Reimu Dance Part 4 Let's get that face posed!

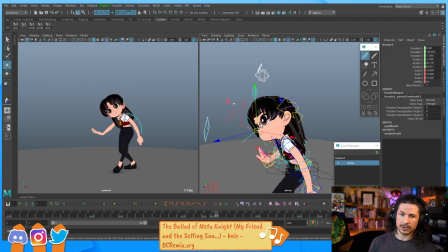29:01 If there's no key, there's no animation for it to track. And then you can use the Maya editable motion trails, or you can use the Animbot if any of you have that. But yeah, you can just track that point, and you can do this for anything.
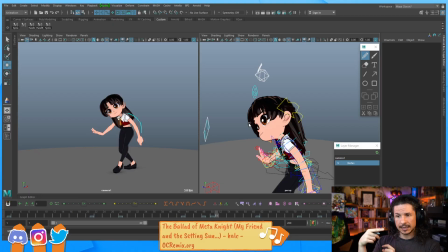29:17 So if I need to track the tip of a finger, put a locator there, constrain it, and then I can track the very tip of the finger, that specific point.
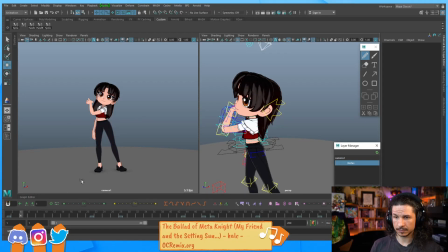29:27 So hopefully that helps. Let's take a look at this.
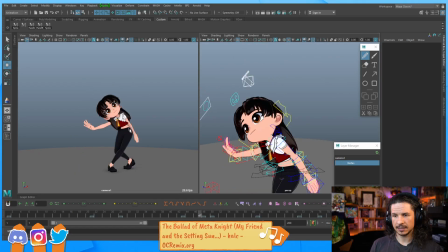29:32 I just want to double check that the animation feels better. I think it does. Very small changes, but now the hands don't look like they're just flailing around randomly.
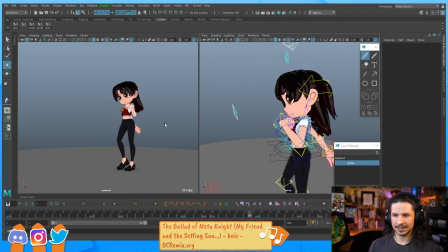29:42 Yeah, the setting a key part, that's the thing that usually throws people off.
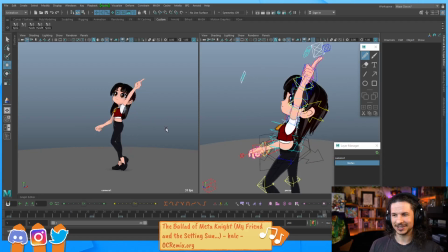29:47 I remember it threw me off a lot when I was a student. Because it's moving. It's like it's animated, it's going along, but technically it's
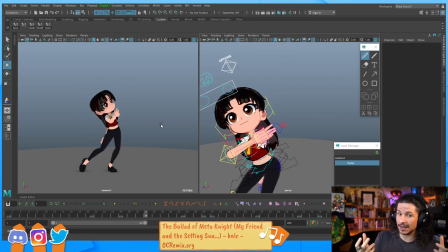29:55 it can't be tracked because it's not actually animated. It's just moving.
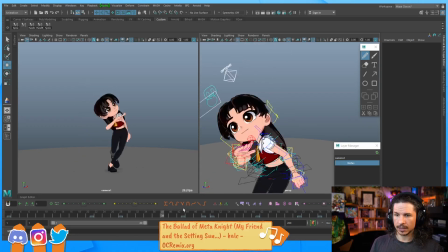30:02 So, yeah, set that key and you should be all good.
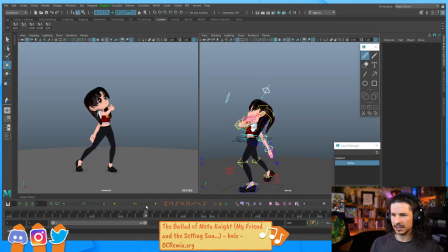30:08 Now, I just noticed something on the side view here feels a little poppy. I think it's like right here. That head almost feels like it snaps back too much. I kind of want to bring it back here and then have it drag forward.
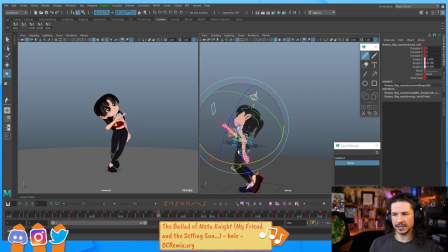30:28 Add a little bit more weight to that head because it's so big. Yeah, something like that. That feels a little better. There's still kind of a hitch in there.
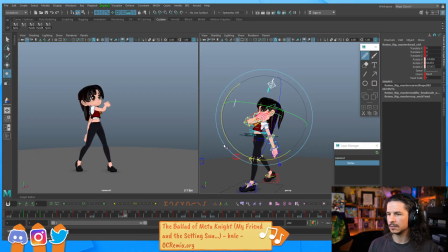Right here.
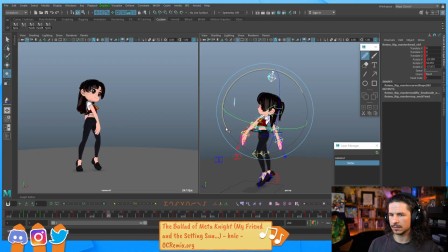Okay. It's better for now. I'm not going to worry too much about it. I can polish curves up a little bit.
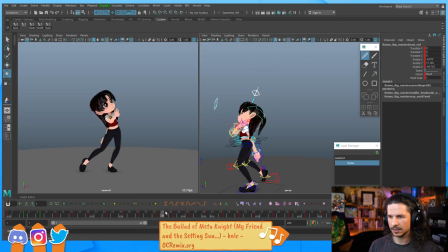31:16 There's kind of a sharp change in direction right here that I definitely want to clean up. It looks like it's my rotate Y of the hips right there. Since I've called it out, let's clean it up. Can't be lazy.
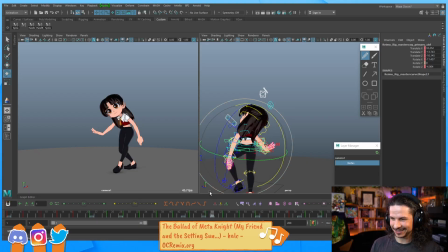31:35 Darn it. Okay. So right here. No, not the hips. Maybe it's the spine.
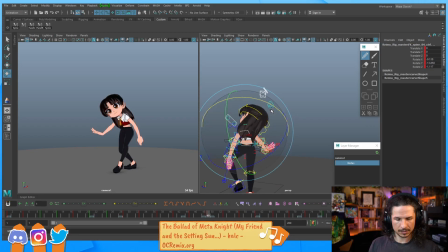Right there.
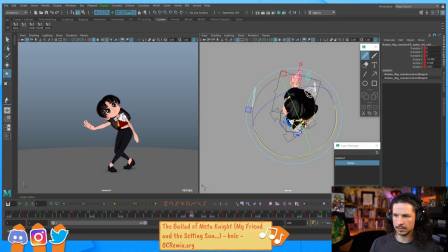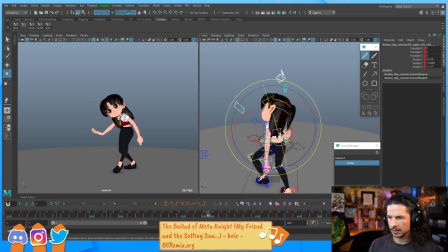32:15 So I'm just trying to figure out if it's the spine. I think it's a little bit of the spine and then the head.
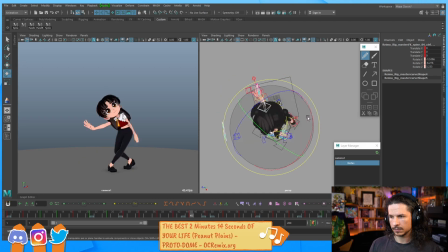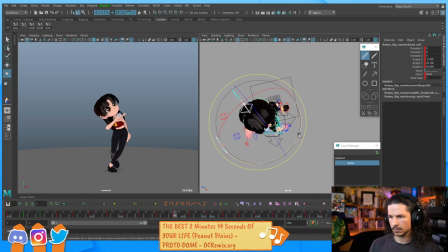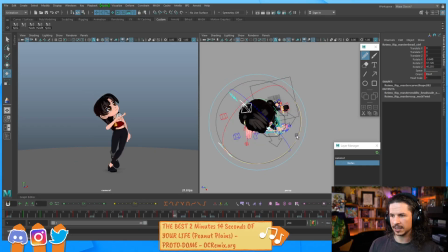32:50 Okay, so I'm just trying to ease that through. I want the body to lead, and then the head comes through. Create that nice offset in there. We're definitely getting a little wobble in the curve here. That arc.